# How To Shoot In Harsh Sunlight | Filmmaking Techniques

This is just kind of a really big one that I like using. so one good tip is to use diffusion whenever possible especially if you're filming subjects that you want to make more flattering because softer light is more flattering light so one of the reasons you want to position your subject in directly in front of sunlight is when the background needs to be seen in relation to the subject that you're filming if the background doesn't matter all that much you can always shift the camera and shift your subject to a more flattering position in relation to the sunlight and that's what we're gonna do next
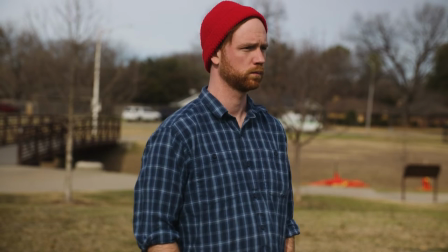4:15 we're gonna shift Dylan and position him so that the Sun comes at him at an angle rather than directly in front of him.
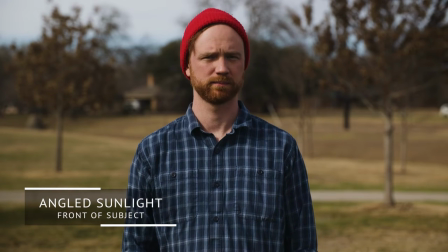4:21 So now that we've moved Dylan and our camera you can see the sunlight's coming at him from a 45 degree angle. This creates a lot more depth and contrast that's falling on his face
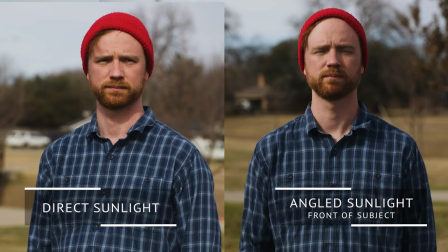4:32 rather than just fully lighting his face and creating all the shadows underneath his chin and on his chest.
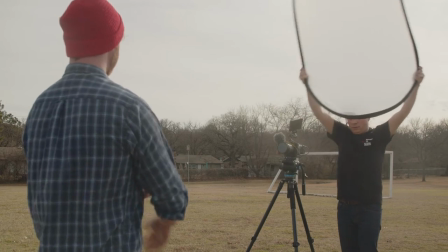4:37 So now the next step like we did before with the front facing sudden light we're going to diffuse this.
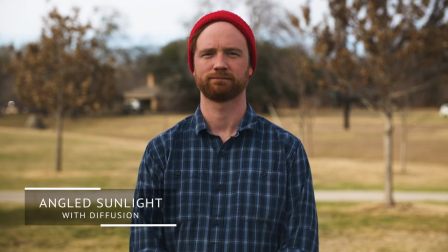4:42 By diffusing again we create softer more flattering light on Dylan and this is something you want to do all the time when possible. So now that we've kind of shown you ways to use the sunlight to your advantage as a key light we're going to flip the switch and flip the sunlight behind Dylan now and use the sunlight as a backlight.
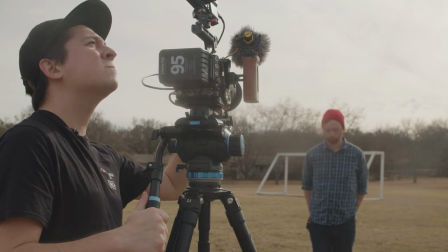5:00 So now that we've positioned Dylan between the sun and our camera we're seeing that the light is backlighting him quite a bit. The only problem here is that we're not really getting a lot of definition on the face again. His face and full body are falling completely into shadow so So now we have to adjust our exposure quite a bit,
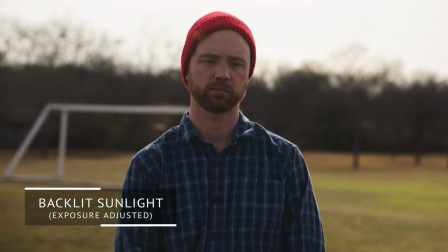5:15 but also we're not getting the same kind of detail that we were achieving with the directional sunlight that we had just before this. One quick way to do this is again, use our awesome 5-in-1 reflector. So what we're going to do is take that sunlight and bounce it right back into his face using
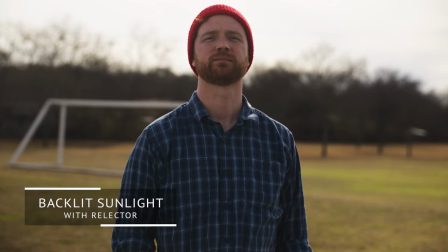5:29 the white part of the reflector and we'll be able to achieve a little bit more definition on his face, brightening it up using the light of the sun.
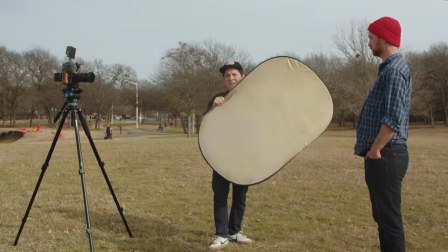5:37 You can also use the shiny side here, it's going to cast quite a bit more light onto Dylan rather than just the the white kind of silk
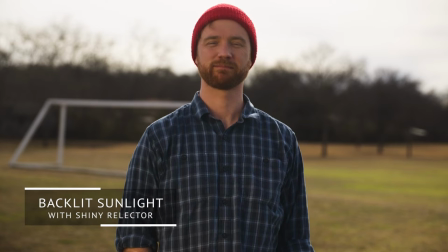5:44 side as you see here oh yeah hitting you hard there so yeah with this five-in-one reflector we're able to bounce that sunlight behind Dylan back into his face creating a bit more definition yet again and creating a more interesting image we're gonna take that sunlight and position it at about 45 degrees or just at some sort of angle behind Dylan making it so that sunlight is acting more like a backlight and hair light rather than just
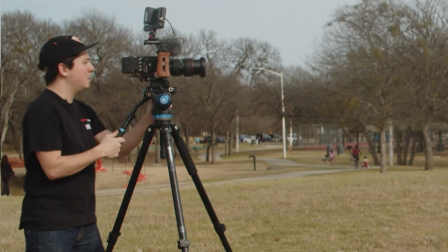6:09 kind of trying to get it out of the way.
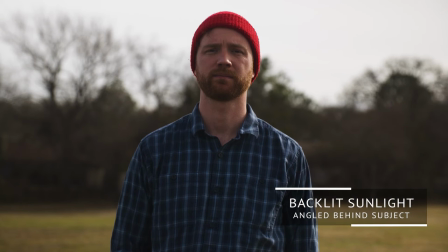6:10 Now the sun is serving as a backlight but also creating a lot more definition as we see it kind of bleed a little bit in front of his face.
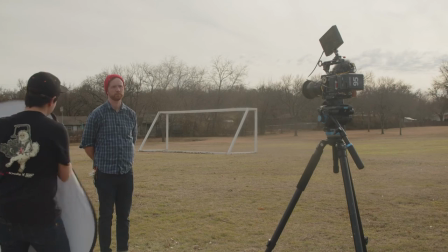6:18 Now the same thing that we did before we'll take the reflector and reflect that light right back into him creating
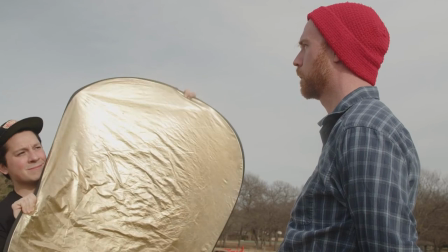6:23 a bit more definition rather than just having a straight in shadow face.
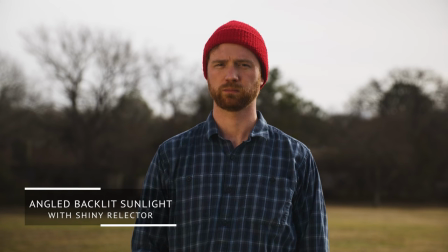6:29 With using kind of the back side light of the sun and bouncing it back into Dylan we've created almost what is the iconic filming process and lighting process for a subject. We have our key light, which is actually the bounce going back into Dylan. We don't have any fill, unfortunately, but you could use an additional reflector to bounce the light back into Dylan again.
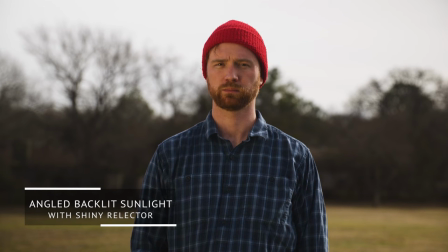6:49 And we have a backlight slash hair light that separates Dylan from the background and creates some definition there on his side.
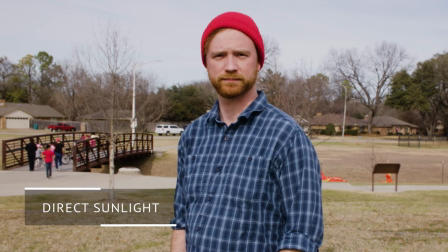6:56 So to wrap things up, this is how things progress throughout the day. We started with Dylan directly in front of the sun without any ND or without zooming in on our lens.
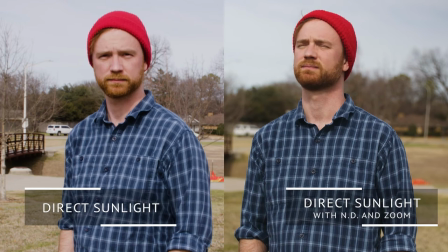7:04 And then we did that and we could see how the background was blurred quite a bit. It was a little bit more pleasing to our image.
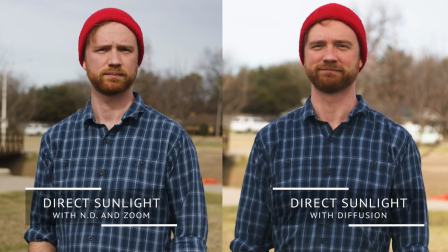7:10 Then we added some diffusion to the direct sunlight, which softened up the light hitting Dylan's face.
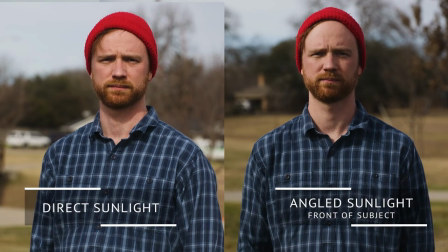7:15 And then we kind of changed the direction of the sun or really changed our camera in Dylan's position to change the angle that the sun was hitting him.
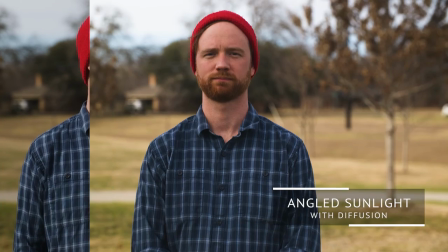7:22 And as I said before, you always want to use diffusion when possible. So we added diffusion to that to soften up the light hitting Dylan's face quite a bit.
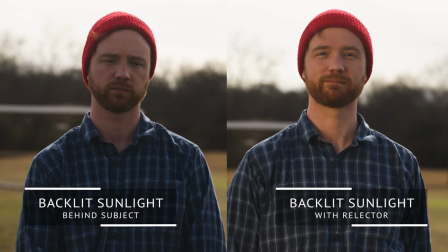7:29 Then we positioned the light behind Dylan again bouncing that light right back into Dylan using that sunlight as our key light and
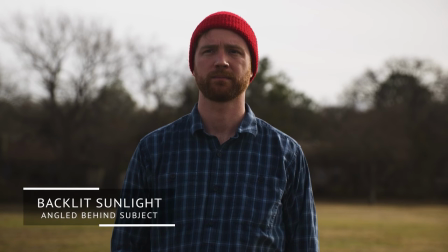7:38 then position the sun at a 45 degree angle behind Dylan to make that a background slash hair light that plays a little bit on the side of his face and then bouncing that back into Dylan to create a standard lighting scenario. Shooting outdoors can be difficult on the surface but can be a breeze if you tackle it the right way.